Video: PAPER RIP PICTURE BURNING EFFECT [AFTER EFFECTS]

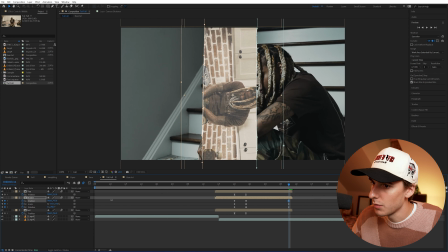(3:43)
And then I'm going to scale down a little bit as well and then move it completely off screen so now when we easy ease that we have a dope transition like that so now let's start adding in the fire elements first we're just going to add in the overlays and then we're going
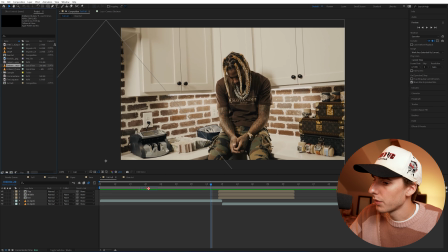(3:53)
to actually make the paper dissolve too so it has that look so i'm bringing in some embers and i'm going to have to scale it down
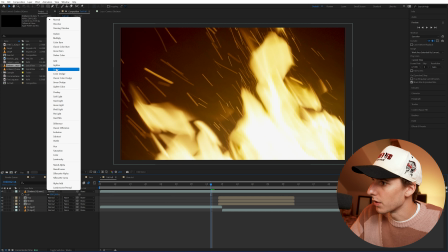(3:59)
because it is in 4k and then also turning that blending mode to screen that way we can see our footage behind it and then for me it's
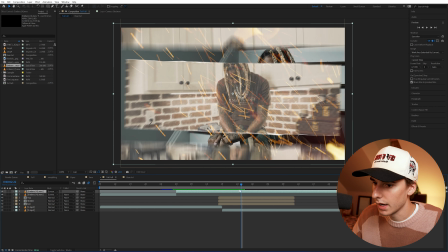(4:05)
a little too intense in this area so i'm just going to go ahead and cut this area out i think lining it up something like that has that nice look to it and
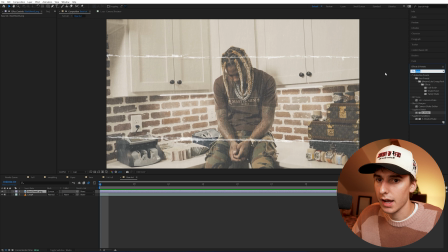(4:12)
then i want to go back into this black sheet layer and add on some curves just to the black sheet
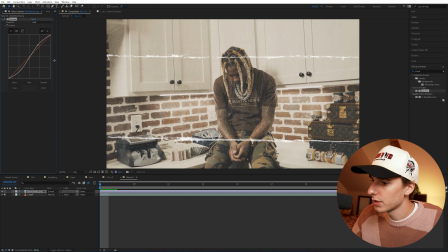(4:18)
texture layer itself add a little bit more contrast and then I'm also going to add that on to the actual still image a bit
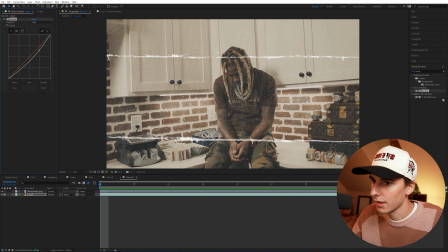(4:24)
to give a little bit more paper look you can bring out some of the highlights and just the contrast overall that way it looks a little bit more washed
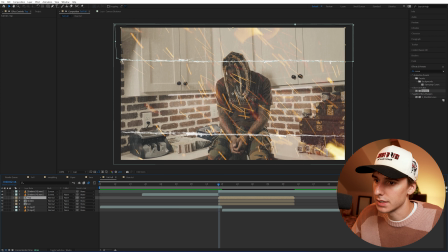(4:29)
out now when we have the paper texture and the fire together it just looks a little bit better in my opinion we're going to highlight the top the
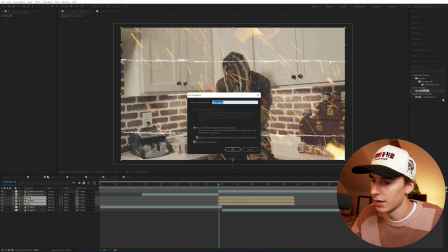(4:36)
middle and the bottom pre-comp and actually pre-compose that again so we can just name this papers to add on that dissolve that way
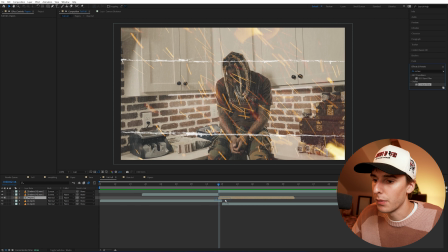(4:42)
it's looking like the paper is actually kind of burning apart. To get that effect let's drag on CC burned film and then go right to where that paper starts to split apart and the fire becomes a bit more
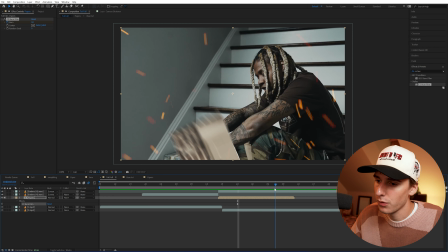(4:50)
noticeable and let's keyframe the burn and then go right before it kind of starts to go off screen and keyframe the burn so we can
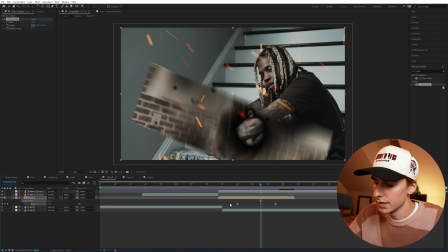(4:56)
see we start to have the paper dissolving like this. We can easy ease this to make it look a bit better and then let's just drag this out to the end.
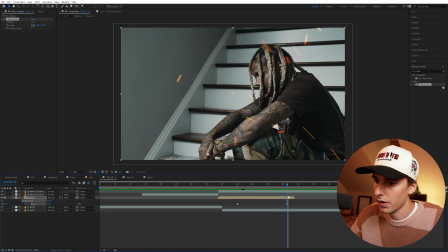(5:03)
So now you can see it looks like it starts to burn apart here and kind of fall off screen.
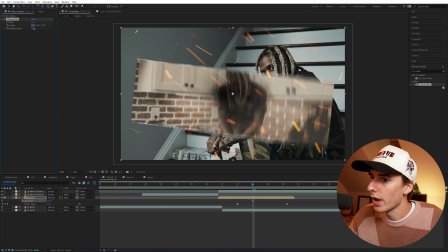(5:07)
If you don't like the way it's looking on your footage you can always play with the random seed, that's just going to randomize the burn and make it look different.
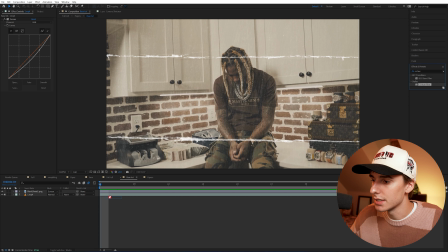(5:13)
And then going all the way back into that base layer, I actually added CC burn onto the image itself.
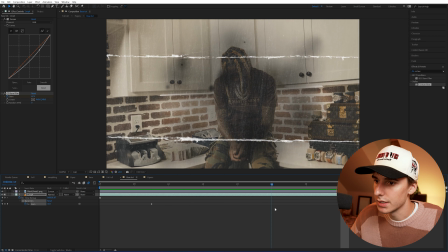(5:18)
That way it slowly starts to fade black. So now you can see it starts to slowly dissolve away that image.
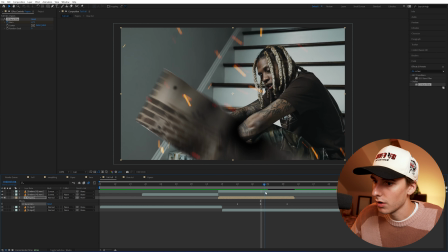(5:23)
And now if we go back into that full layer, you can see it's also adds a little bit of that blackness here and just helps with that burn effect overall, in my opinion.
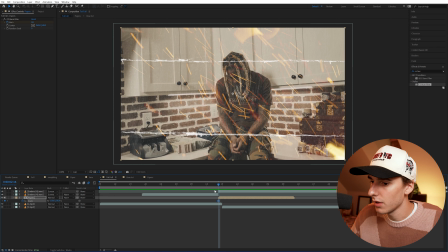(5:32)
Now let's add a little bit of motion to this paper layer. So we can keyframe the scale, go a few frames forward and keyframe the scale in a bit.
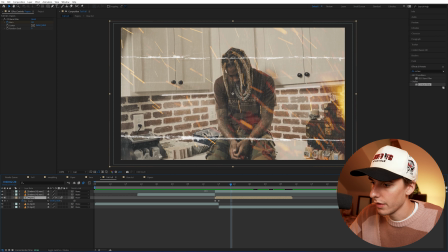(5:38)
Now it has a little bit of motion when it first takes that picture. And then I'm gonna have that scale hold for four frames right before it starts to split apart. And then we can go and keyframe it to 100 at the end. And then let's add some shake and a camera flash. That way it just sells the effect a little bit more.
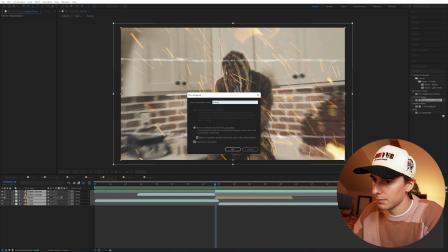(5:50)
So let's highlight all of our layers, go to pre-compose and we can name this everything. Go back into our full layer and right where it switches, let's bring on brightness and contrast.
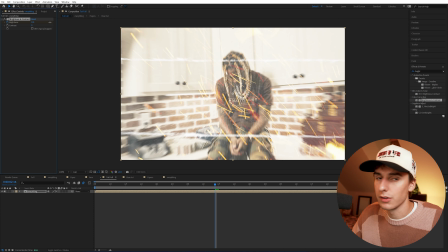(5:58)
Keyframe that brightness to something that looks a little bit like a camera flash. And then we can go one frame forward,
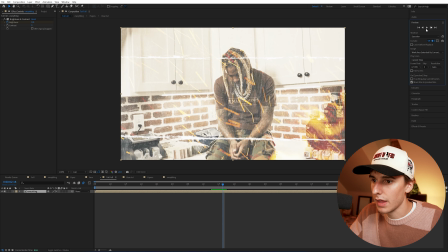(6:04)
bring that to zero. and then a few frames after that flash bring it back to zero so now we have
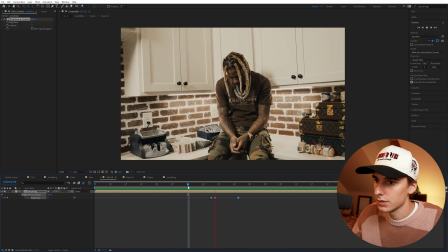(6:09)
a quick flash maybe let's make it a bit longer so now we have a more of a camera flash look and then the last step is to probably just add on some shake that way it has a little bit of energy when it originally takes that shot so let's drag on sapphire shake bring down the amplitude
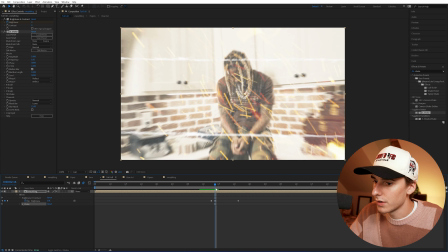(6:21)
a lot turn on motion blur and right at that first frame keyframe the amplitude to one go a frame before keyframe
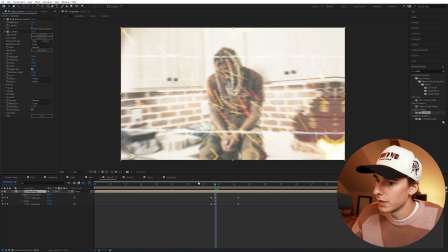(6:27)
it to zero and we could probably turn up the frequency just a bit there we are and
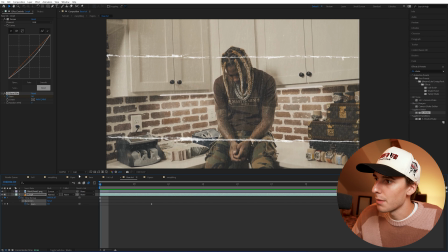(6:33)
the only thing that's different now from the original that I had is I went to that base layer and I just added on some more of those embers.
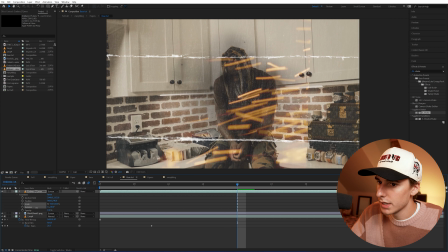(6:39)
What I did is I actually scaled it down a little bit, rotated it so it came from the side and put it over here.
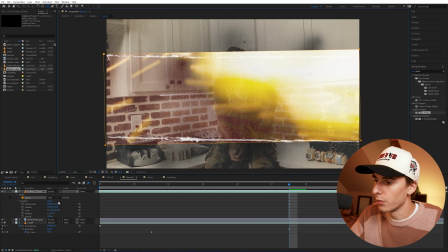(6:44)
And then I just made a nice mask, roughly the same area of the rip. And then we can go to that mask setting and feather it just a bit.
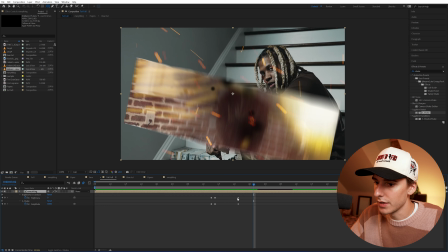(6:52)
And the reason I did that is just so it has a bit more burning on this paper layer itself. I think it adds a little nice touch to it. Definitely not necessary. A lot of this stuff is just to sauce it up a bit.
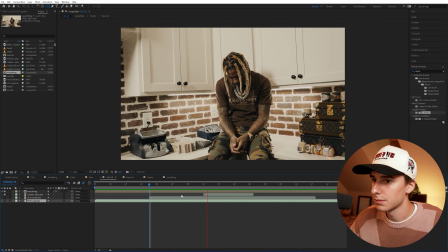(7:01)
And then And lastly, to make it feel a bit more real, I added a camera flash, a fire growl, and then just a fire loop. Something really subtle in the background. That's pretty much all I got for you guys in this one. Like I said, the paper textures, the fire overlays, and the sound effects will all be linked in the description. If you're not already subscribed, be sure to subscribe with that notification bell ring. And if you haven't liked the video already, be sure to do that. I'll see you guys tomorrow. Peace!